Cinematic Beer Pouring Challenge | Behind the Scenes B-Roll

so now you've seen the video did you pick up on any of the sound design let me show you okay so here's my edit inside a lumen fusion
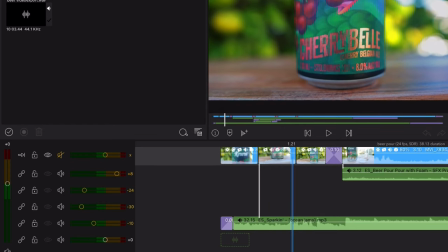which I use for all of my videos and you can see I've got my sort of panning motion shots these didn't work out as well
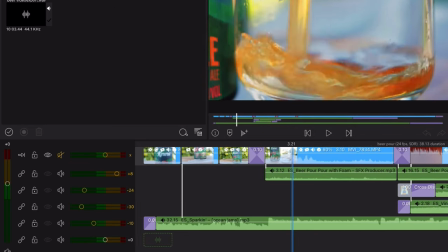as I'd hoped but you know that they're a good little intro shows you what the bear is then we get onto the pour with our 4k and you'll notice that
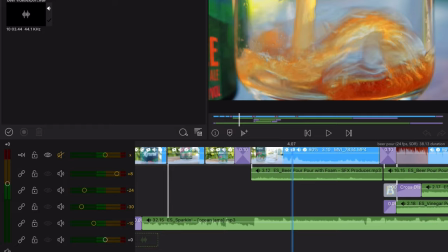there's a sound effect right here bear pour with bone sound effect that I used I could have pulled my own sound effect from the bear pouring unfortunately with all the neighborhood noise and the wind noise and everything like that I couldn't quite get a clean audio out of that video so that's why i went for using sound effect thanks to epidemic sound which i use for my music and video and then right here is a
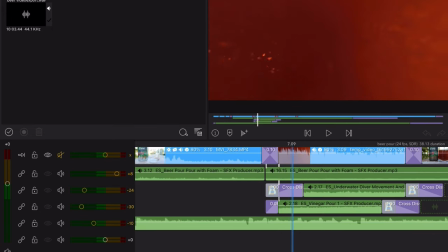couple more extras that you may not have noticed so when we go into the shot that goes into the bare glass itself you'll see i've still got the bare foam pour here i've turned up the volume a little bit on it to make it more prominent but i've also added a couple of
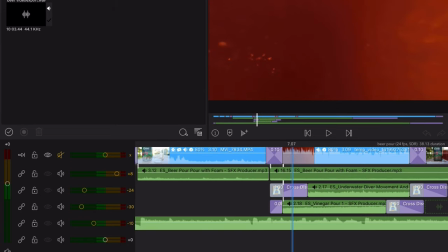more so i've got an underwater diver movement so that is just basically the sound of diver if i isolate isolate that out so if we just mute our beer pour and our other sounds including our music and i just play that through for you you
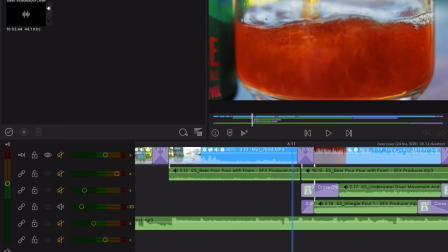can hear the sound of a diver under the water on top of that i then layered a vinegar pour to add a little bit just add a little bit more fizz to the audio because you know underwater sounds is great but bear fizzes so we wanted to have a little bit of fizz which sounds like this and
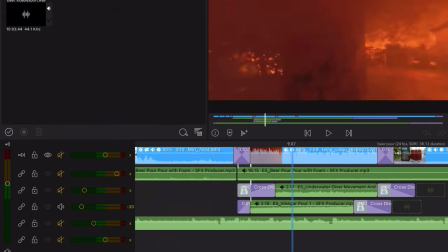they're fading out so now they've stacked that all together now just listening to the sound audio without any music it comes across once it's stacked and I've played with the volumes a little bit like this and
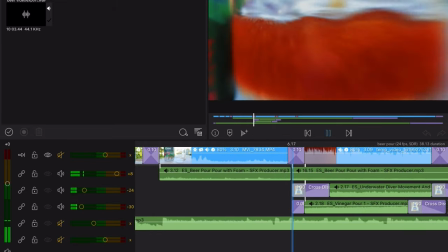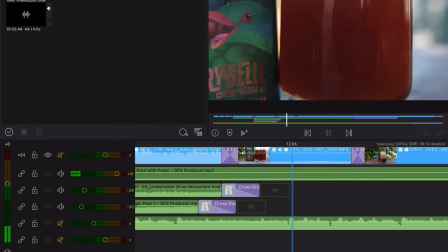then I continue the sound from the bear pour audio effect basically throughout
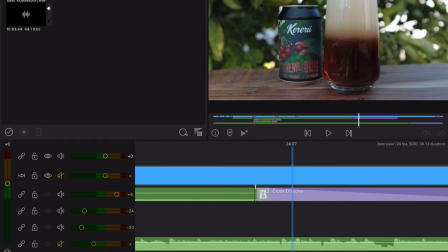most of the rest of the video eventually fading out around here
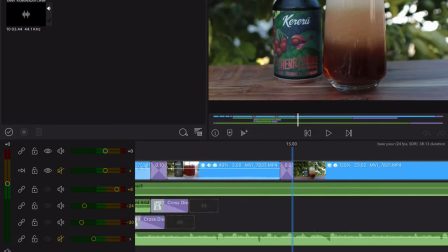when I'm in the slow motion of the beer settling and then the music fades out everything goes to black now if I was making this into an actual ad for a client obviously the slow motion of the beer sort of frothing and I'd shorten that a lot more but this was more to sort of show the the highlight of the bit I'd also thrown a logo here which I don't have a proper high-res logo from Kerou Brewery to throw in the end but you would have the logo come up at the end and yeah I think it could make a nice little ad for social media this is the example of the kind of thing I probably could do for a brand if you're a brand out there and you've got a beverage or anything really and you'd like me to have a go at making a video for you reach out you'll find my contact in the about me description otherwise you can reach out Rusty Roge on Twitter or Instagram or any of those places so that's the video so thank you very much for watching that was the behind the scenes of my beer pouring video with the Kerou Cherry Bell Belgian Ale, Cherry Belgian Ale, I hope you enjoyed it. And if you'd like to support this channel, one way you can do that is by going down into the description and having a look at the affiliate link I have for Epidemic Sound.